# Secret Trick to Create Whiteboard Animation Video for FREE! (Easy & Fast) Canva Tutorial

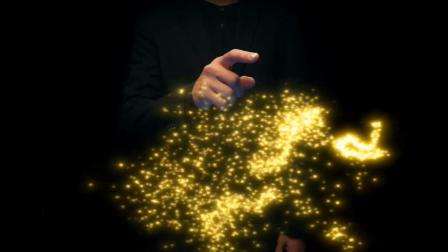Give me a few minutes and I will teach you the secret application to create a trending video today.
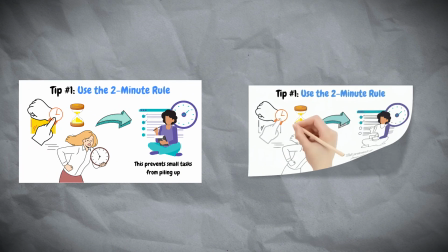Whiteboard sketch animation video. From this to this. Most people don't know how to do this yet, just like you.
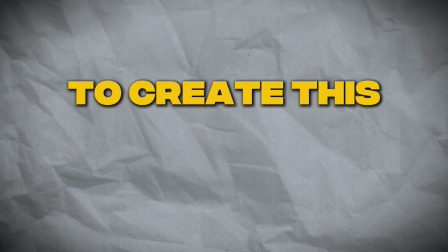That's why you're watching my video. To create this, we only need a script, elements, and a voiceover.
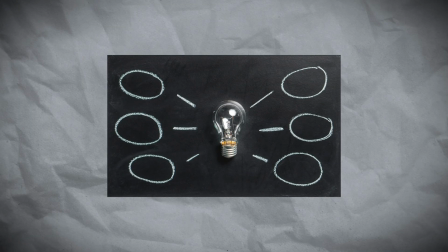That's why I made this video tutorial to share the idea of how to create And of course, I will also show you where you can get trending voiceovers.
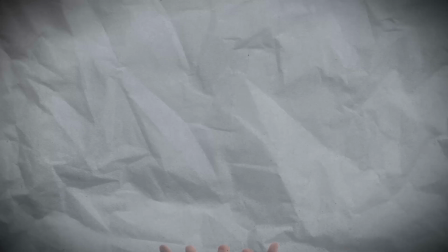So, I suggest that you don't skip this video because I will be giving you tips to make the process easier. So what you're waiting for? Let's start getting creative!
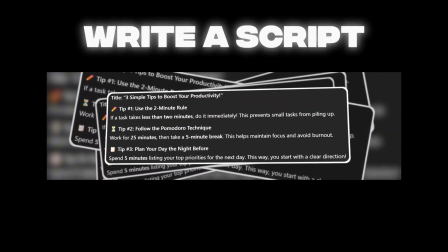The first thing we'll do is create a short story or write your own script to have a guide for making the video.
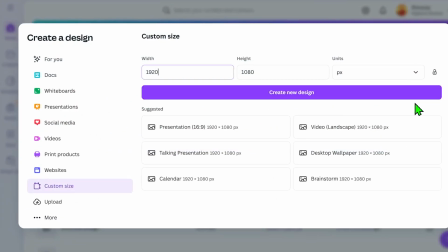Then, open your Canva, click on Custom Size, and set the width to 1920 pixels by 1080 pixels.
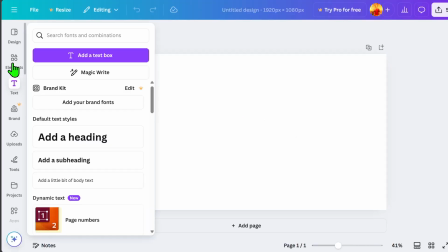After that, click Create New Design. Go to Elements and search for graphics or sketches that match your script.
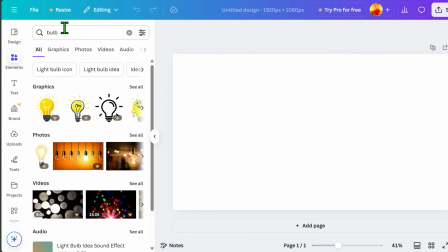In this tutorial, I searched for an idea icon.
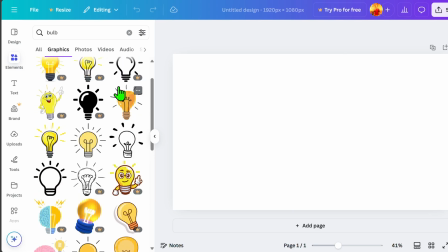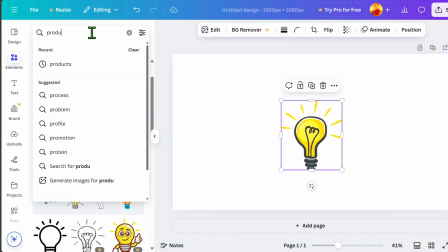Next, I searched for a productivity icon. That's why it's important to prepare your script first so you won't have a hard time to create this video.
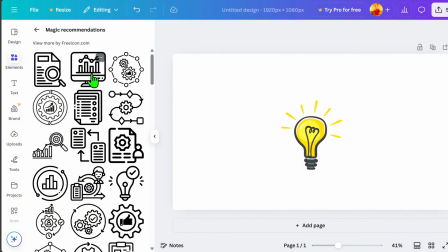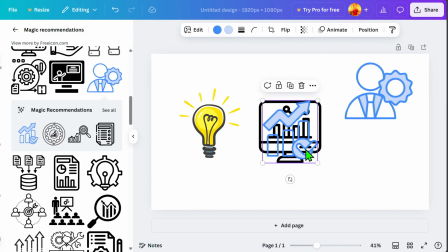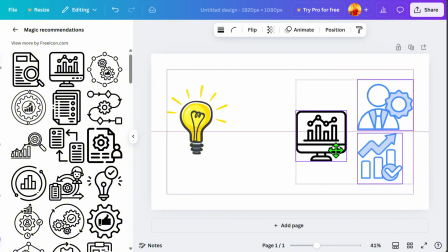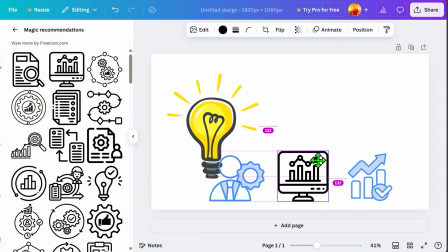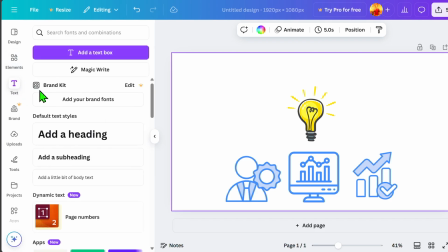Next, let's add the title of our video to grab viewers' interest.
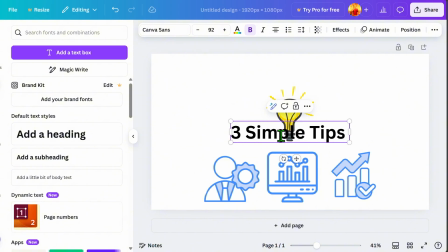For this tutorial, the title I'm using is Three Simple Tips to Boost Your Productivity Resize it
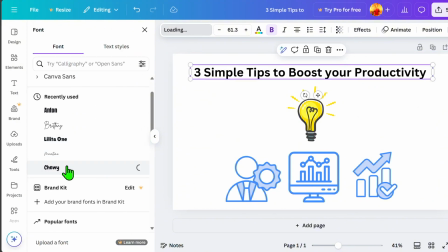Go to Fonts and choose a font style you like It is also important to organize your elements
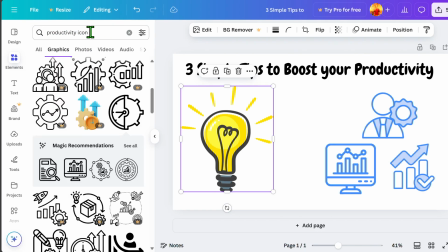In this part, I'm adding an arrow icon to help viewers understand better
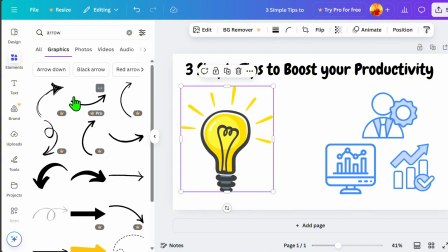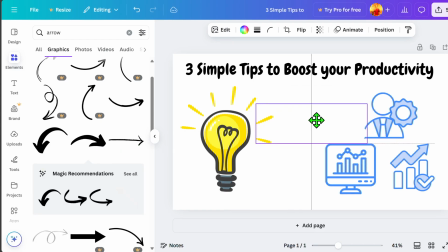Some elements can also be customized like this arrow icon, where you can change the color.
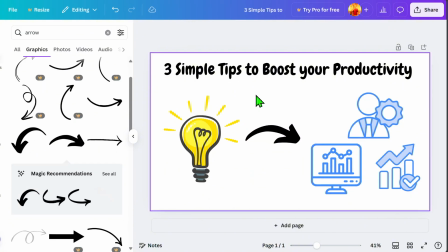Once you are happy with your first page, click Add Page at the bottom.
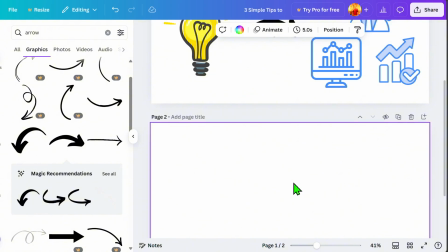To make editing easier, just copy and paste similar text, elements, or designs.
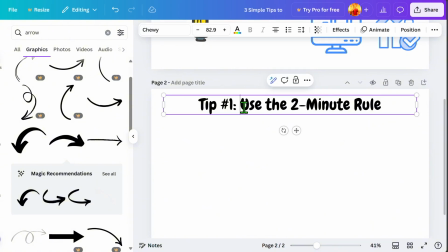In this section, I highlighted and added color to the important details to give our text a bit of style.
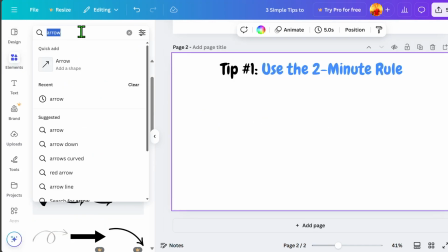Next, we will add more elements. I choose elements based on my script.
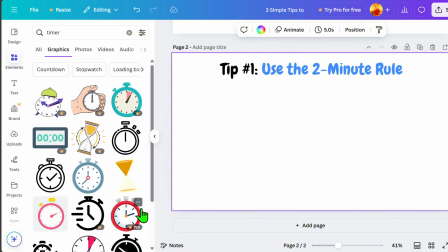Having a guide makes the process much easier and speeds up editing.
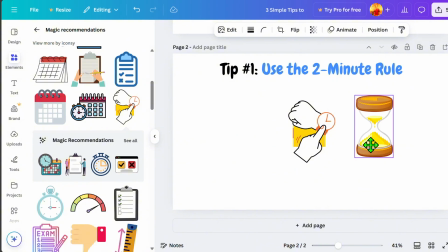Since our topic is productivity, most of elements focus on time and work.
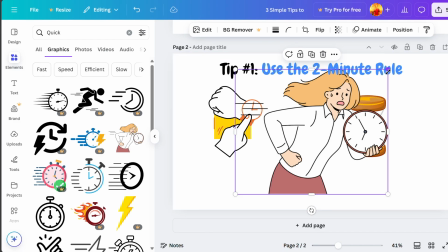Once you understand your niche, you will have a clearer flow for your video presentation or whiteboard animation video.
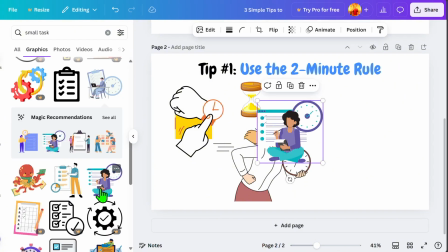It's also important to keep your elements well organized.
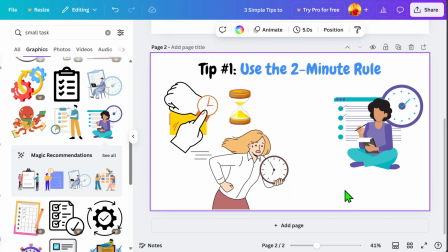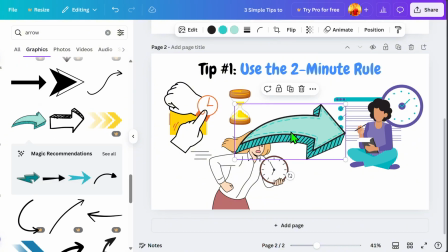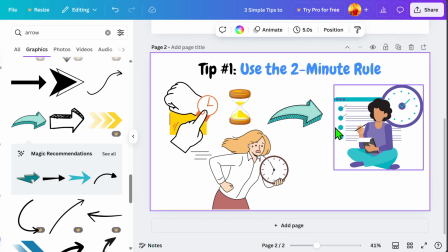In this part, I'm adding text with the most important details so that it leaves a lasting impression on the viewers.
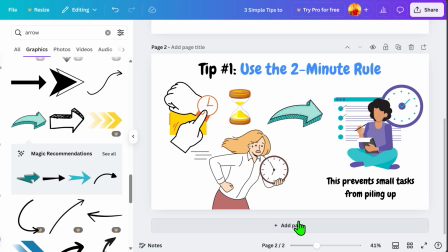Just keep adding pages if you are satisfied with the graphic design.
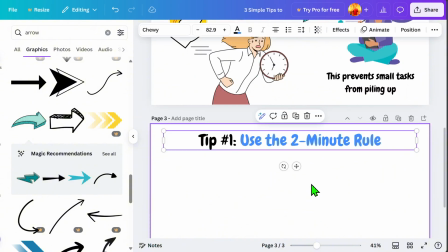I only add pages when changing scenes, but it's up to you how many scenes you want to include to make the video clearer for viewers. The more scenes you add, the more engaging your video will be.